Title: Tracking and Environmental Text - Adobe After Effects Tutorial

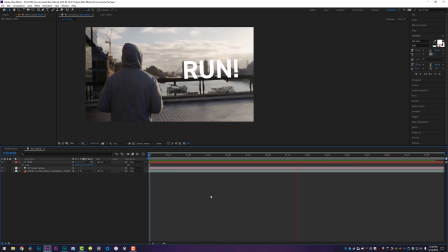I'm just gonna play this and it is automatically 3D tracked in our scene with the camera scaling as well as we're getting closer to the wall. It's absolutely incredible and we didn't really do much. We literally just tracked the 3D camera and did a couple little adjustments and it's already looking really good.
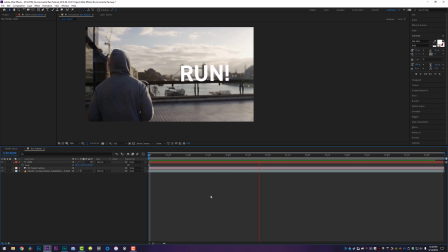And what's gonna sell your environmental text effect is paying attention to the environment that it's in. So if you guys really wanna go in, you wanna like get lighting down, you wanna get shadows down, mainly the one thing I can say is that the depth of field for the camera is really what's gonna sell this effect a lot.
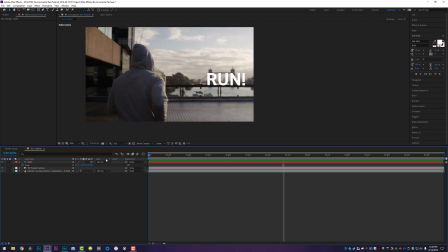So what we're going to do is we're going to add a very simple blur to our run text. You can see the background is nice and blurry. Even the wall that it's on is very blurry. So this text being very crisp makes absolutely no sense.
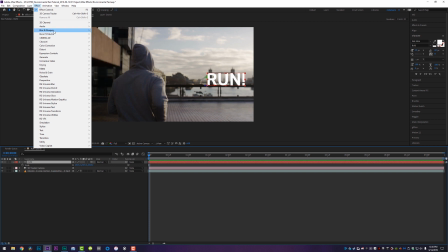So we're going to come up here to effect, go to blur and sharpen, add a Gaussian blur.
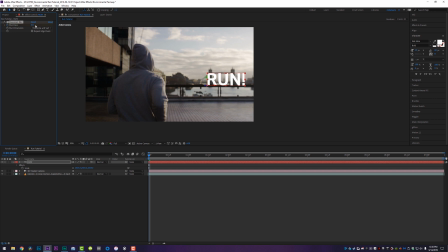And right at the front of our clip, we are going to set a keyframe for the blurriness and we're going to crank this up I don't know, maybe 15.
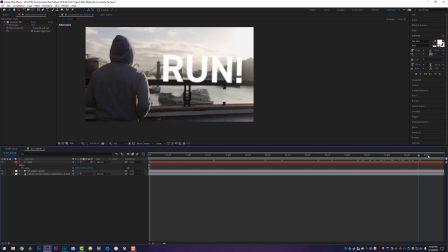That looks pretty good right there. And all the way to the end of our clip, once we get closer, the wall is significantly more in focus. So now we're gonna blur this from 15 to maybe, I don't know, 6. We still don't want it to be insanely crisp because the wall is not insanely crisp.
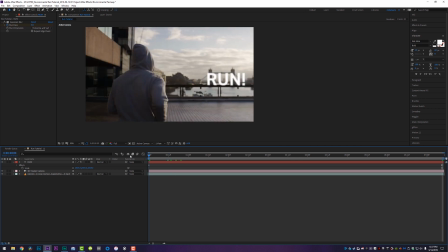So you're gonna want it to fit in as much as humanly possible. So now we're going from a 15 blur to a 6 blur over the course of time.
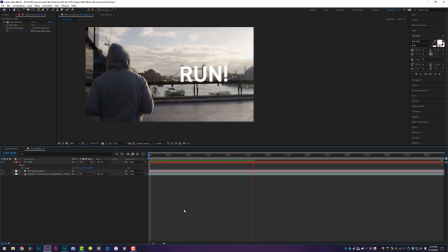And now that is just gonna sell the effect even more because it's matching the depth of field of the camera. Awesome, we're looking good so far, and I know what you guys are thinking. Ian, we gotta put a shadow down here on the ground. Of course we do, because it's environmental. Okay, let's keep going.
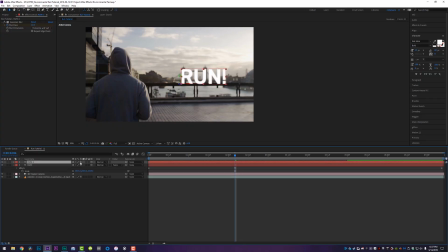I'm very simply just going to duplicate my run text by hitting Control D on the keyboard, and I'm going to hit R for rotation, and I'm going to rotate it all the way down so it's a little bit flat like that. We're gonna keep it absolutely flat. And now by holding Shift and clicking and dragging, I'm going to move it onto the ground just like so.
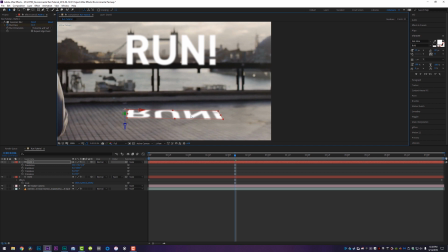And we're gonna zoom in here a little bit. And I'm just going to mess with the rotation of this, mainly the Z rotation, to kind of get it to look like it is sitting on the ground where the shadow would be. Maybe right about there. I can mess with the Y rotation just a little bit, just to make it a little bit nicer.
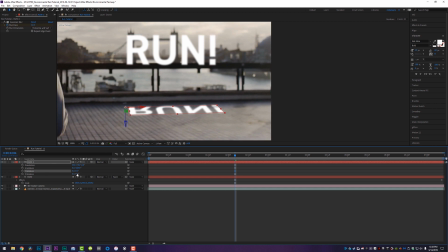You guys can tweak this as much or as little as you want, but in the interest of time, we're just gonna call this done right now. Okay, great. So what I'm gonna do now that I have my shadow layer on the ground, I'm gonna come up here and change the font color from white to black. I'm gonna uncheck this little stopwatch next to blurriness to get rid of the keyframes on our Gaussian blur.
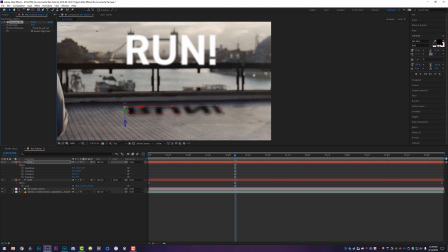And what I'm gonna do is I'm just gonna crank the living shit out of this Gaussian blur so that it actually is appearing very blurry on the ground.
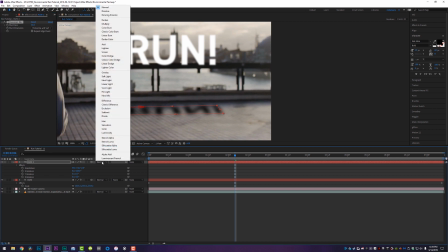And then the last thing I'm gonna do is I'm going to experiment with different blending modes on this layer to really make it look like it is sitting on the ground.
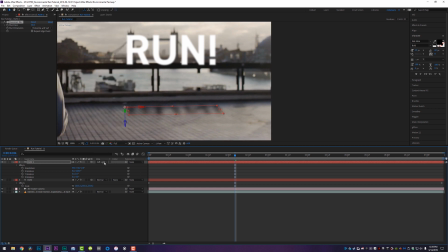So overlay or soft light are the two that I would experiment with first. Soft light is looking really nice. It is a soft light, it is a shadow. So what I'm gonna do on top of the soft light is I'm gonna hit T on the keyboard and just turn the opacity down just a little bit so it's looking really nice on the ground there.
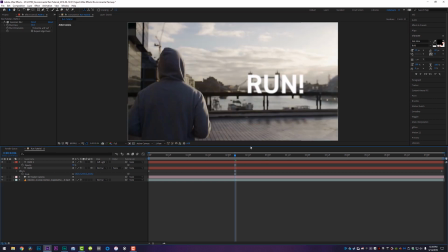And the whole point of this is that you don't really want it to be noticeable. So even now, I still think the opacity can come down a little bit more.
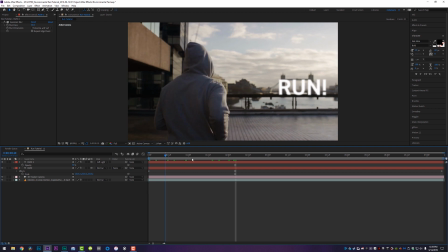So I'm gonna turn it down to about 50%, and you don't want it to be noticeable, but noticeable enough to where it seems like it is environmental.
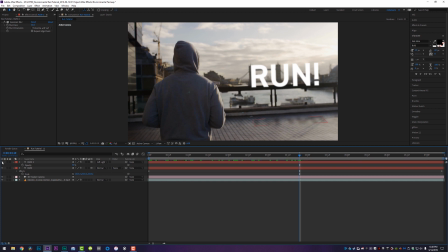Now, if I click that layer on and off, you can kind of see what it's doing, and it actually does sell it a lot.
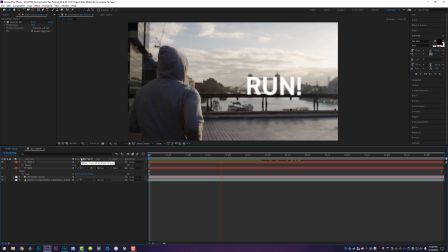So I'm gonna play it, the shadow is on, and now I'm going to turn the shadow off.
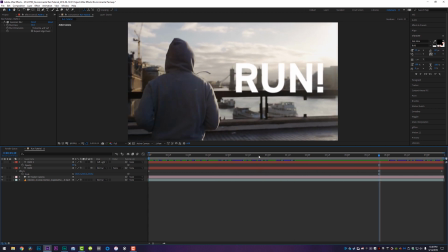And it is actually doing a lot for us in our scene because it's selling the effect even more.
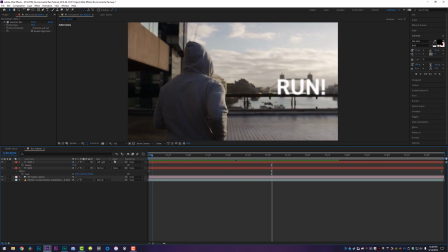So shadows and blurriness are going to be your best friend while you're doing environmental text.
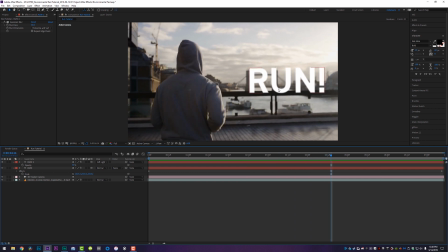Now, you guys can take it a step further if you wanted to, and you can actually move the text over here farther towards our subject, and then when he crosses the text, you can actually mask out the text so that he is running technically in front of the text,
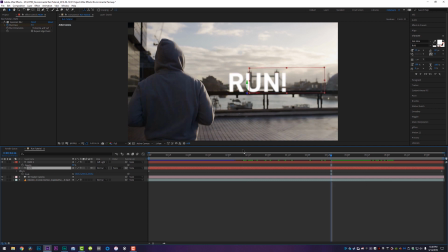and that will help sell the environmental text effect even more. But that is going to take a tremendous amount of time for this tutorial.
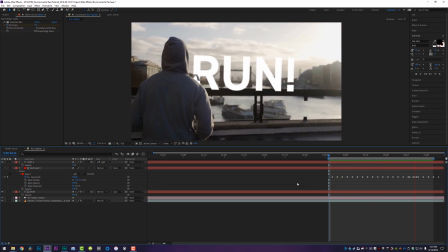We are not going to do that today. I will cover that in another lesson. But ladies and gentlemen, that is environmental text at its finest, at its most basic level.
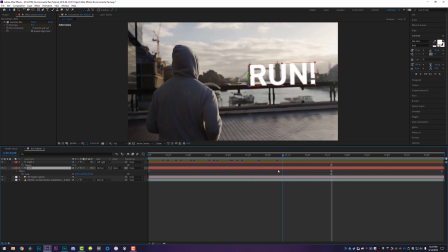We used the 3D camera tracker. We made sure that we matched the depth of field as much as humanly possible.